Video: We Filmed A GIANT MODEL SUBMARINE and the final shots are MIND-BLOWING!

Hello humans, welcome to InCamera. As you can see, we're shooting a giant submarine today. Well, it's not a giant submarine, it's technically a miniature submarine, but it's pretty massive. This is for part of our Dry for Wet series,
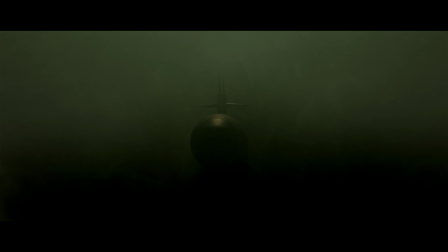0:31 and this is essentially the predator sub that is hunting Pete down in our deep sea aquatic sequence. This is actually a paper build, and it looks amazing, and you've obviously done lots of weathering and stuff like that. JP hasn't really slept because it was a mission to get this done for the day. So, you know, he probably won't make any sense, but that's okay. We understand. That's the nature of the beast. James, let's talk about this monster. So, yeah, where did you start? Well, the template came from a Papercraft website where
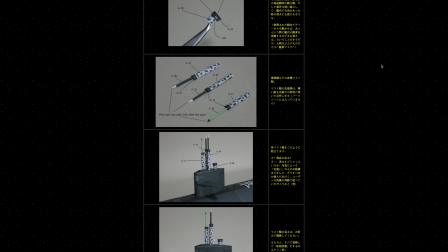1:05 people upload and share templates and designs to build paper models. Normally intended to print out for A4 size.
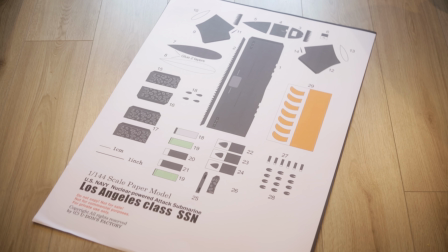1:13 Yeah, for a domestic situation. So I went to A1 and we ended up with a 7-foot-long paper submarine. It's reinforced with Fomex board, which is like I think it's a polystyrene-based high-density board. It's like a card. Yeah. Very, very nice to kind of sculpt and cut.
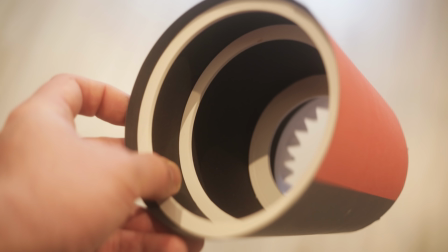1:33 And I use that to make some reinforcing ribs that go on the internal of the structure to help keep its shape. And the spine, if you like, that goes through the length of the sub is PVC pipe. And all that is just to help hold its shape, because paper, once it gets to this kind of size, wants to sag and bow and everything.
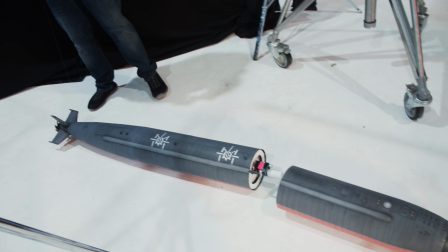1:53 So you've built it in 2 parts, which is largely for transport reasons. Yeah.
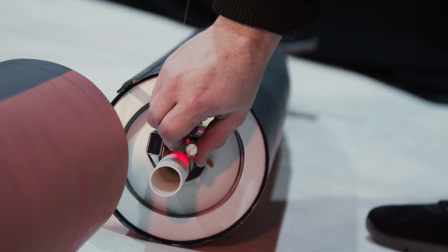1:58 And then on that inside bit where they come together, that's where we've got the motor there for our propeller. That's right, yes. So inside we've got a very basic speed controller for a DC motor. I ended up using a PC fan for our propeller. I love it. Just happens to be pretty much the correct scale and blade count and everything. Amazing. So that's turning away in the direction that we want at the speed that we want. Very simple 9-volt battery powering that. And that's about it for the internals. And then the external finish is some very light airbrushing just to pick out some detail
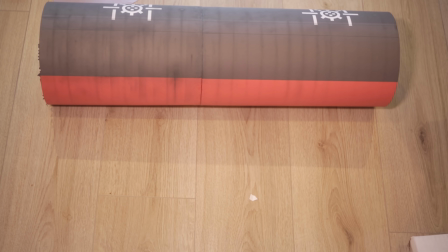2:32 and some texture and give the impression of some aged kind of metal work and leaking vents and all that kind of stuff. Yeah. And all those things hopefully help build up a sense of scale, so something that will register to the camera as being bigger. Yeah. Again, we're working on essentially a 0 budget, and that's one of the reasons we chose to go with the paper thing, as it's just a good means to build something, but allows us to demonstrate the technique of Dry for Wet, as we did with the little sub, but I mean, that was just so small. Yeah. And what's nice about this is we've got something larger that we can do some quite long passes with. And we're essentially going to kind of approach it in a similar way that we did with our TIE Fighters episode.
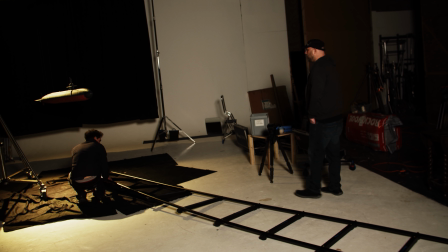3:12 So we've got a nice long track, and we will essentially move the track past the submarine.
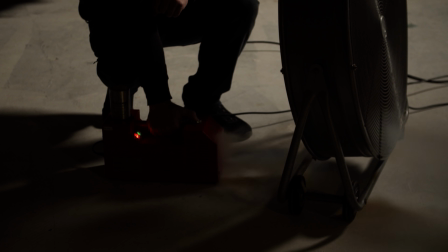3:17 A difference being that we're going to fill the room with smoke and light, as you can see from above,
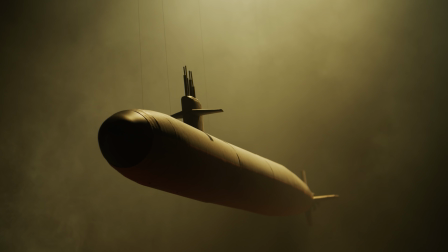3:22 and that will essentially give us a sense of being at a depth of water.
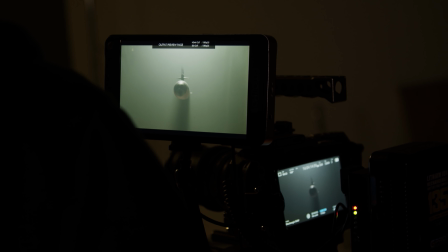3:26 Yeah, give us a volume that will help hide the wires as well, Yes. but give us that depth of murky kind of deep sea-ness.
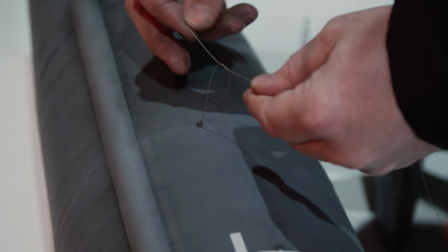3:33 Yeah, and one joy compared to our previous Dry for Wet shoot with the tiny little sub is we've got several points of contact here for our wires.
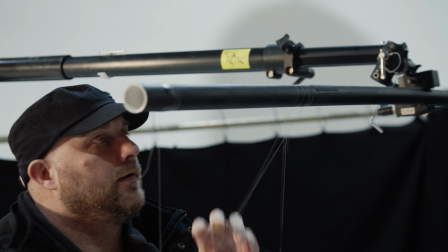3:41 And weight. We use strong monofilament to mount the sub to a length of plastic conduit rigged to our megaboom,
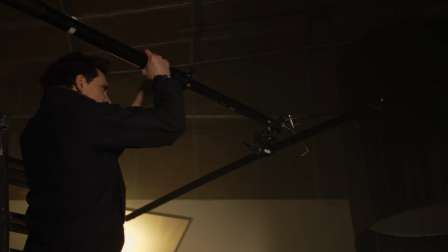3:49 which we fully extended to give us the widest frame possible for our opening shot.
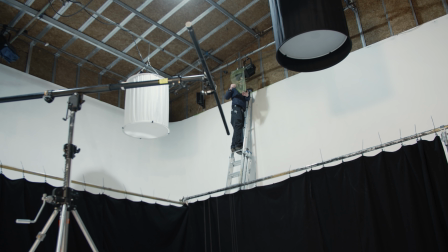3:53 I double a plus green gel as I did for our mini sub shoot, so the colour stays consistent across the shots.
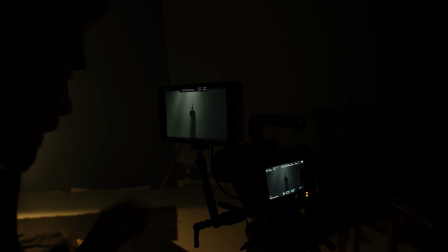3:58 I want this shot to be really murky, almost ghostly, to the point where we can't actually tell what it is we're seeing until that sub gets close.
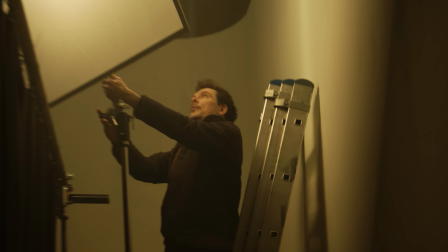4:06 So I want to create a nice soft light. I start with a trace frame in front of a 1K, positioned at a decent distance.
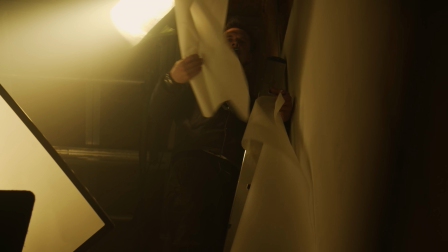4:13 Then we test adding diffusion directly to the lamp's barn doors as well. The issue with heavily diffusing light sources is that the light becomes spread.
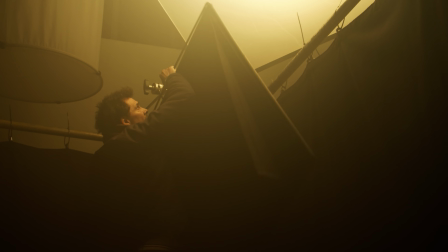4:21 This is a particular problem when you want your background to fall off to black. To battle this,
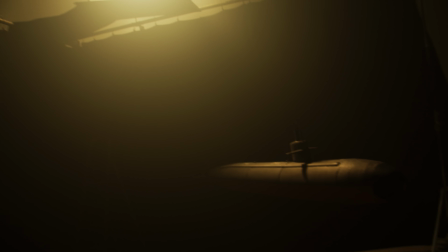4:25 I rig a floppy flag to the scaffold beneath the frame to block as much light from hitting our black drape as possible.
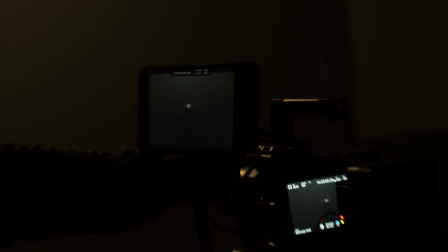4:30 When we add smoke, that will fill in the gap, and should soften our light a little further too. We set our exposure brighter than we really want the shot, knowing that we can bring it all down in post.
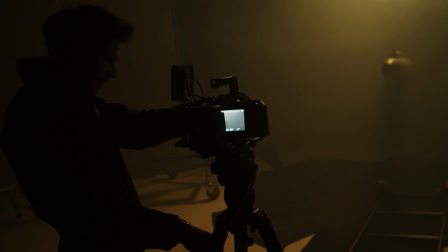4:39 It's better to capture that information so you've got more latitude to play with in the grade. We pump loads of smoke into the space and let it settle and start shooting takes.
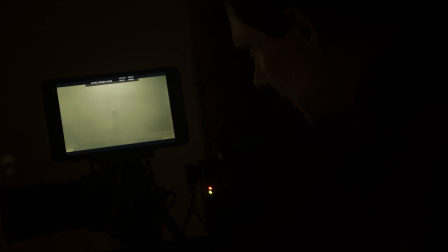4:48 Now we're talking. Now it's like, it's just a barely perceptible thing in the distance that will become clearer as we get closer to it.
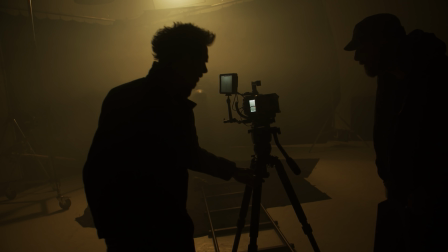4:56 We didn't have a motion control rig at this point, so we just had to rely on my best attempt at keeping the shot steady and JP's stabilisation skills in post.
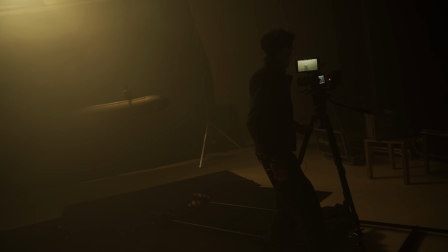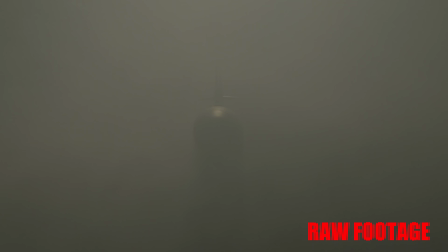Hey humans, forgive the interruption. I'm just here to remind you to like this video if you're enjoying it, to comment on it, that always helps, and share this video with your friends and enemies if you like.
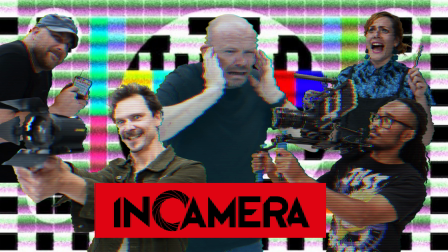5:30 We just want to get the word out there. Ta-ta. Our next shot is actually going to be comped with one of our earlier mini-sub shots.
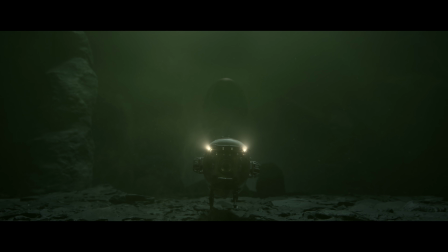5:37 It's a low-angle shot that sees the big sub loom over the little one as it sits on the seabed.
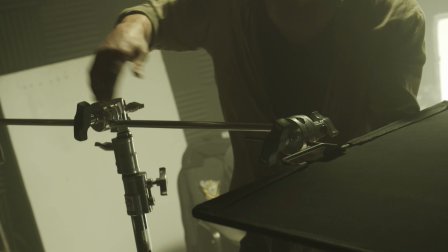5:42 To help tie the two shots together, we used a flag to create a moving shadow over the mini-sub.
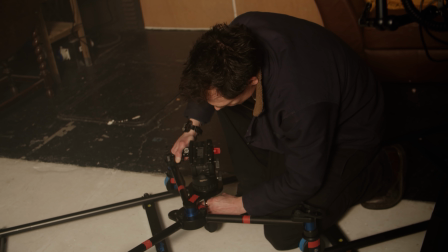5:48 So all we need now is a nice silhouetted low-angle shot of the biggie.
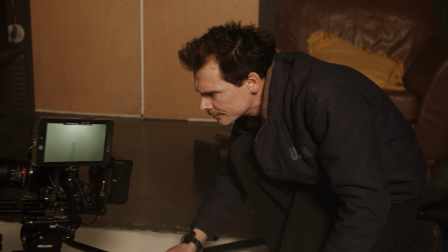5:52 So I rigged the head of our tripod directly to the dolly, an added benefit being that by taking the tripod out of the equation we'll get a smoother move.
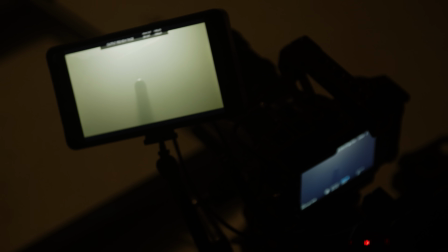6:00 Yeah, sort of trying to imagine our little guy.
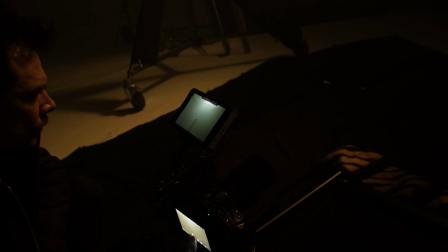6:07 I'm using the scrubbing tool here. It's really handy for seeing how smooth movement is over the course of a clip.
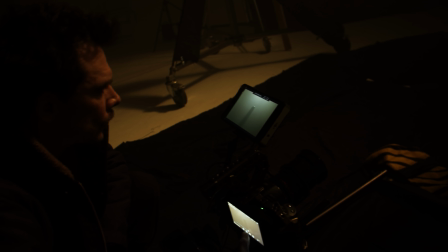6:13 Not all cameras have this function, but it's so handy. I'm really happy with how these two shots came together. Although scales and camera angles may be a little off, that big sub just looks so scary above the little one.
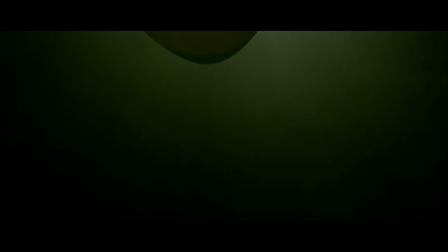6:27 And how it feels is what matters, right? Our final shot is of Pete's POV as he watches aghast as the big sub passes over him endlessly.
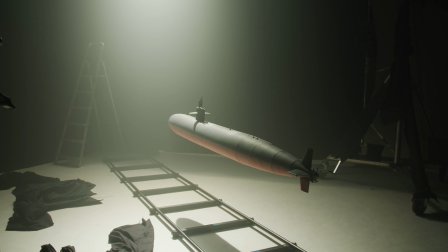6:38 So rather than changing the lighting, we just turn the sub around.
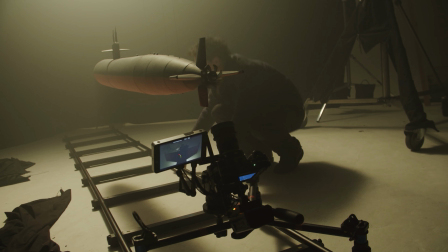6:40 I remove the blackout on the floor so our key light bounces back onto the underside of the sub, because we want to see all of that detail as we watch it pass.
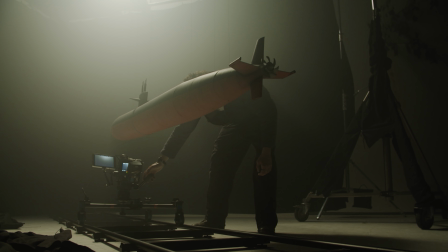6:47 We're going to be watching it for a while after all.
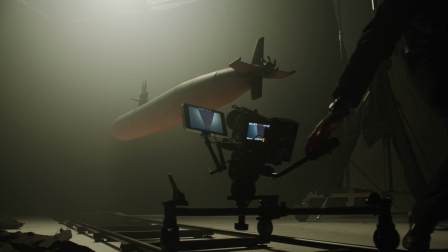6:50 Knowing that this shot is going to be cut with Pete's reactions, and that I want to extend it as long as possible for that Star Destroyer effect, I plan to shoot it in 3 passes,
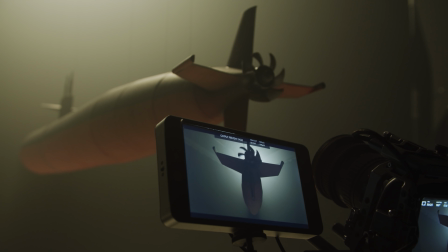6:59 front, middle and rear. For the rear pass we had to throw in a little homage to Mel Brooks' Spaceballs.
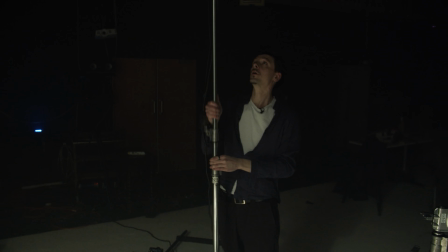7:04 Just having fun, y'all. But with the light where it is, essentially top and backlit, we're not really going to see it.
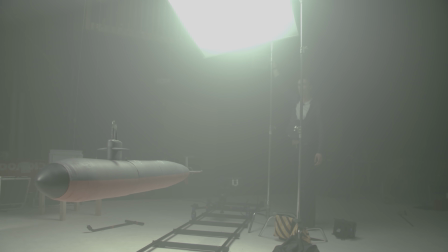7:11 So I essentially recreate the same setup but with our key light behind the camera, rather than in front.
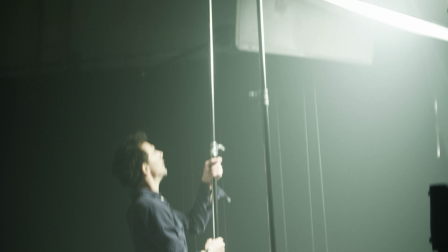7:20 Basically we just turned everything round apart from the drapes because they're the heaviest. I use flags again to reduce spill on the background.
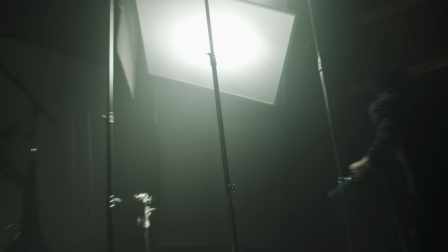7:27 Nets are great when you want to take some of the heat off a specific area of your subject.
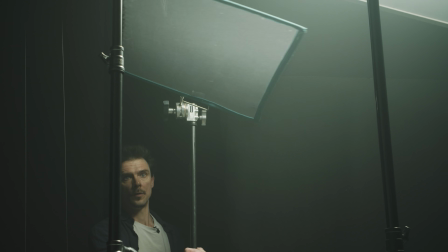7:31 You just place it in the beam's path.
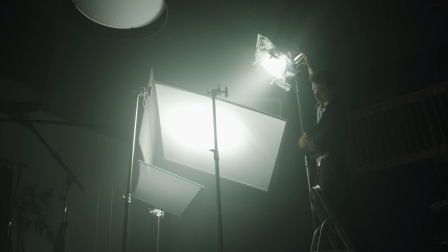7:34 By reorientating the light, we're also now not shooting straight up at the light source, so it won't look so bright above the sub.
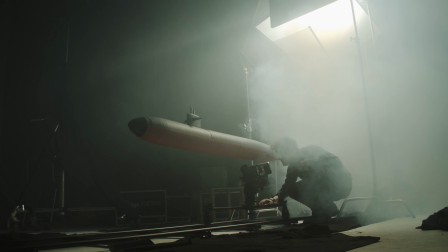7:41 Bearing in mind we are supposed to be deep underwater, so we don't want it to be too bright above.
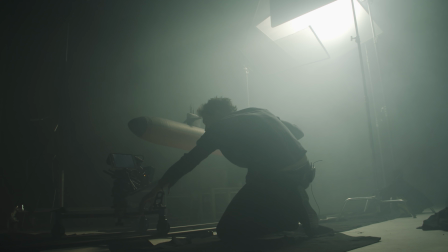7:48 Once we're set, I run through my first 2 passes, keeping that move as consistent as possible. Remember, the camera move is supposed to translate as the sub moving past the camera, so it must be steady.
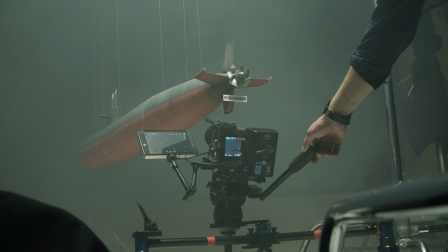7:59 The final shot of the sub sees it cruising off into the distance, so our stands will enter the shot,
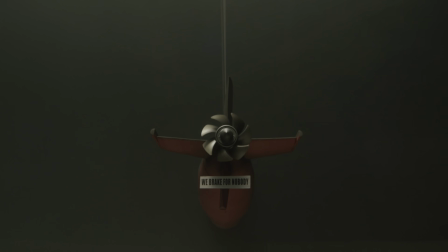8:04 but as long as the area immediately around that sub is clear, JP can extend the murkiness to fill the frame.
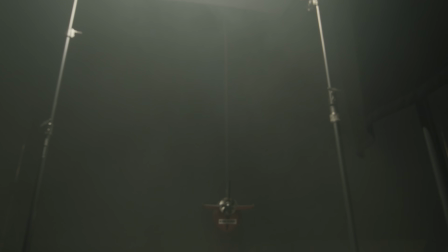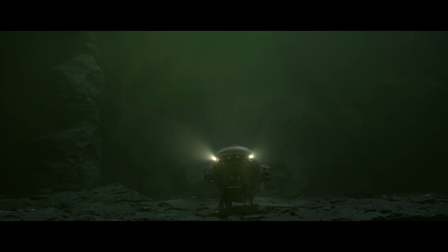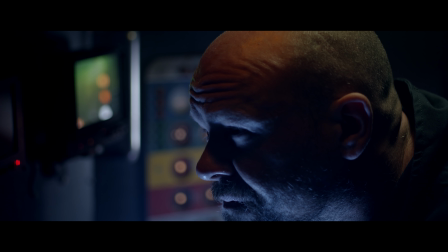8:25 What is that? It looks man-made, like an antenna or something. But from what?